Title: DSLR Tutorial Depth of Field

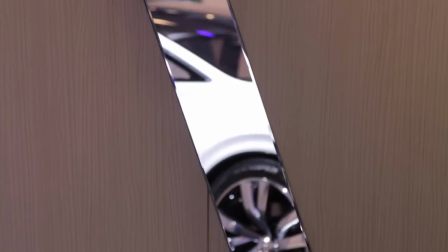0:02 In this tutorial, we will talk about the best thing that happened to amateur filmmakers, the shallow depth of field.
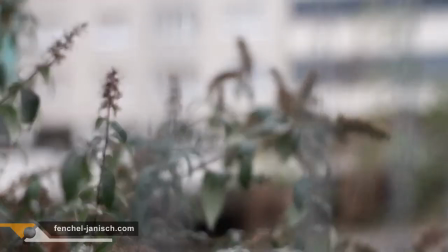0:10 But is it curse or blessing? Most DSLR filmmakers are glad with the shallow depth of field,
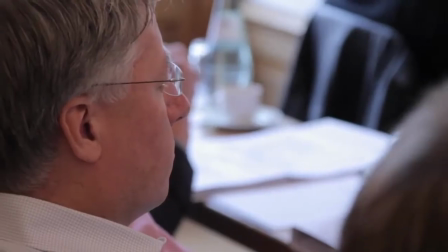0:18 because they can create some stunning images like major Hollywood studios.
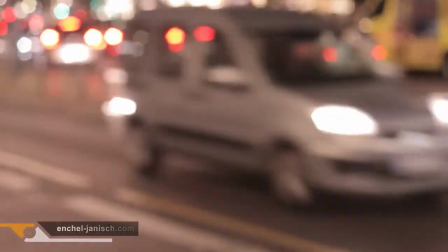0:23 But especially beginners are often lost in the DSLR world,
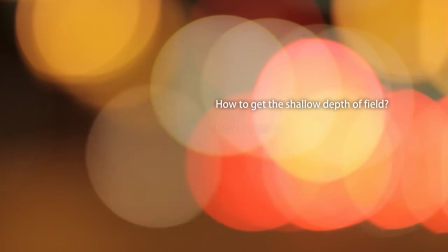0:28 because they don't know how to get the depth of field, and if they do, they don't know how to use it and how to control it.
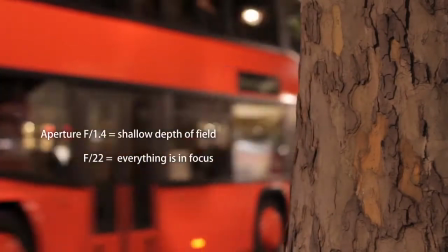0:36 First off, you need a lens with a wide open aperture, let's say f1.4.
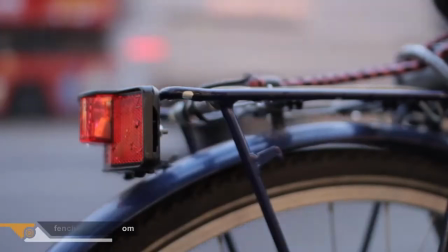0:41 As you can see, you have a lovely shallow depth of field.
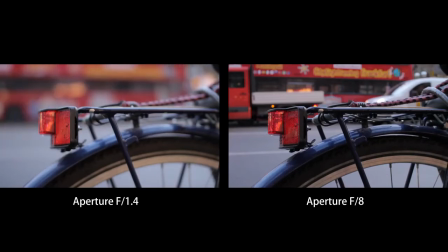0:45 But at f8, you can clearly see the background and the effect isn't working anymore.
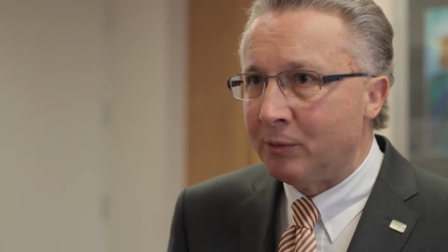0:51 Of course, the depth of field can be very nice. It almost doesn't matter what you're filming, it will look professional.
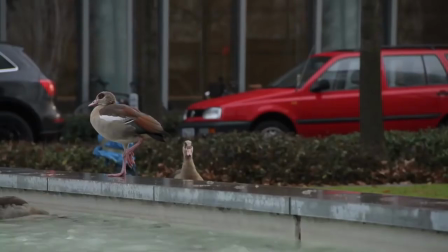0:59 But you shouldn't overdo that, because not every shot has to be in such a low focal area.
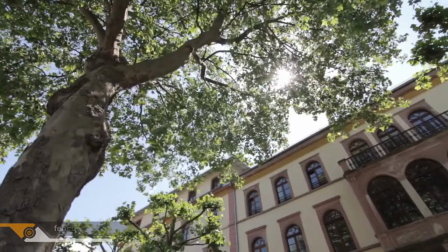1:05 In general,
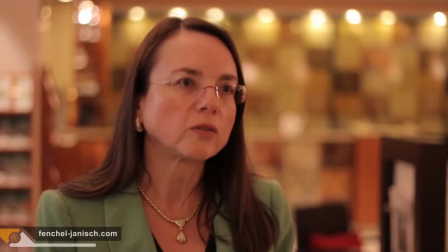1:06 it makes sense to shoot wide open when you're shooting a close-up of a person and don't want that the audience knows what's going on in the background.
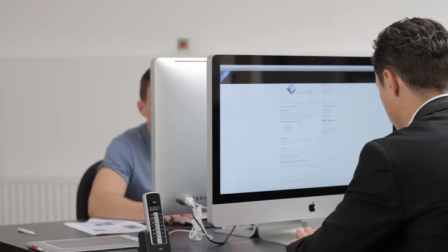1:14 Here are a few examples.
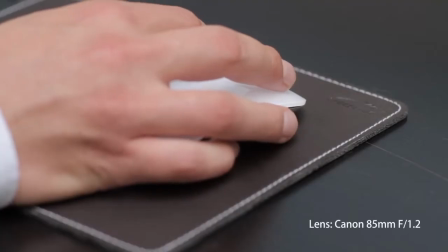1:20 This was shot with an expensive high-quality lens.
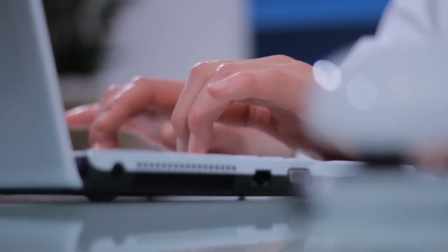1:24 But if you're shooting with a cheap lens that has a low aperture, you will get a lot of blur.
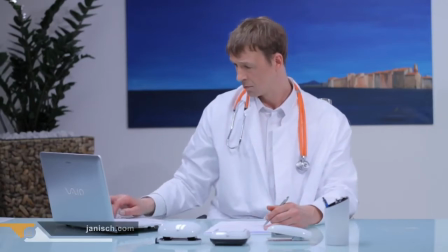1:29 But the things that are in focus aren't really sharp because of the lens quality.
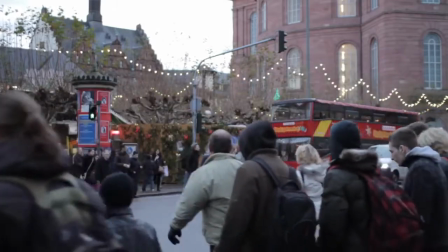1:35 You shouldn't shoot too wide open if you're filming a big crowd from the front or above.
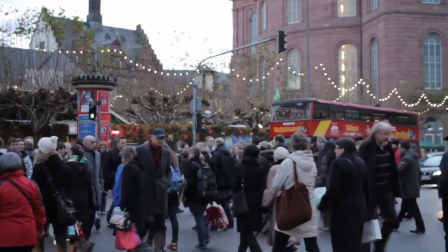1:40 Why? Because almost nothing will be in focus and the image won't be really sharp.
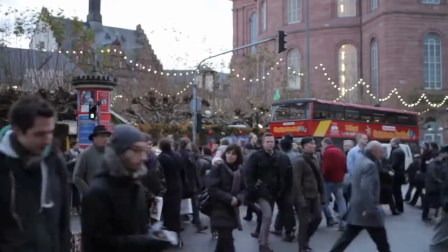1:46 Here is an example.
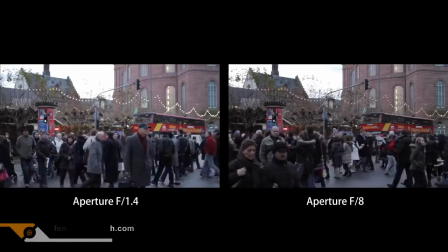1:48 You can clearly see that the video taken at f8 looks better and sharper because more people are in focus.
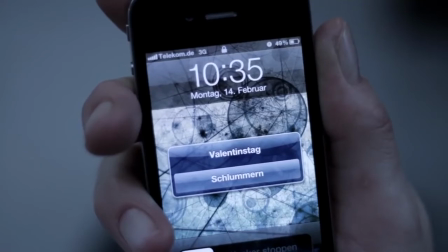1:56 This brings us to the next point: how to control the depth of field.
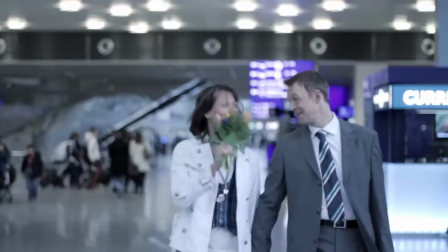2:00 If someone walks from the background of your video into the front and you want to have him in focus all the time,
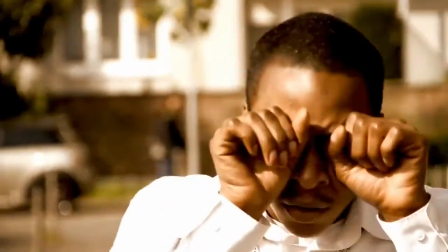2:06 you have to pull the focus ring of the lens.
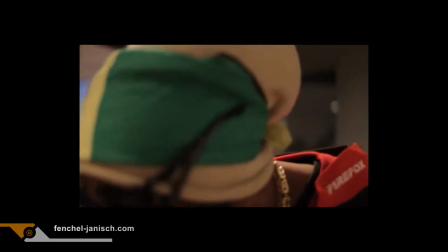2:09 If you shoot wide open at f1.4, it is nearly impossible to follow the person instantly, even for professionals. To make that easier, different manufacturers design follow focus systems for DSLRs.
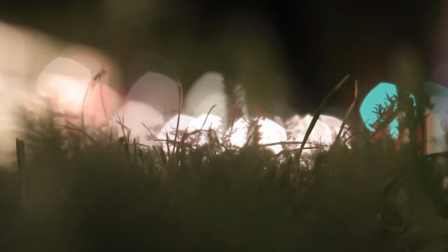2:24 But it is still hard to control focus. We recommend that you think about if you really need a shallow depth of field in every shot.
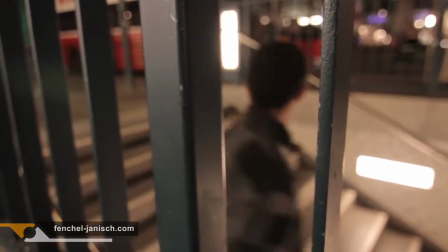2:33 Honestly, have you ever seen a Hollywood movie where every shot is like that?
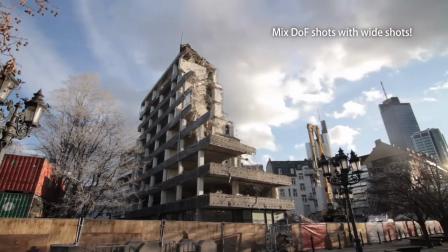2:37 You need to mix it in a nice way, otherwise the audience will go crazy.
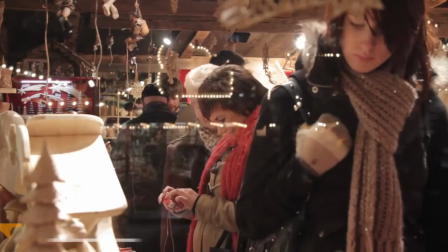2:43 Back to the question: is it curse or blessing?
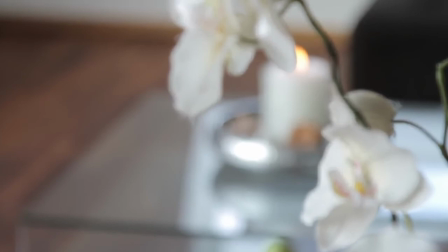2:46 For us, it is a blessing, because you can create a look that is still special to most people, but it isn't always easy.
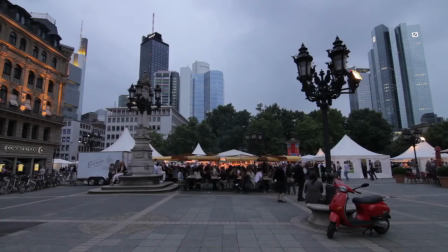2:54 What do you think? Leave a comment.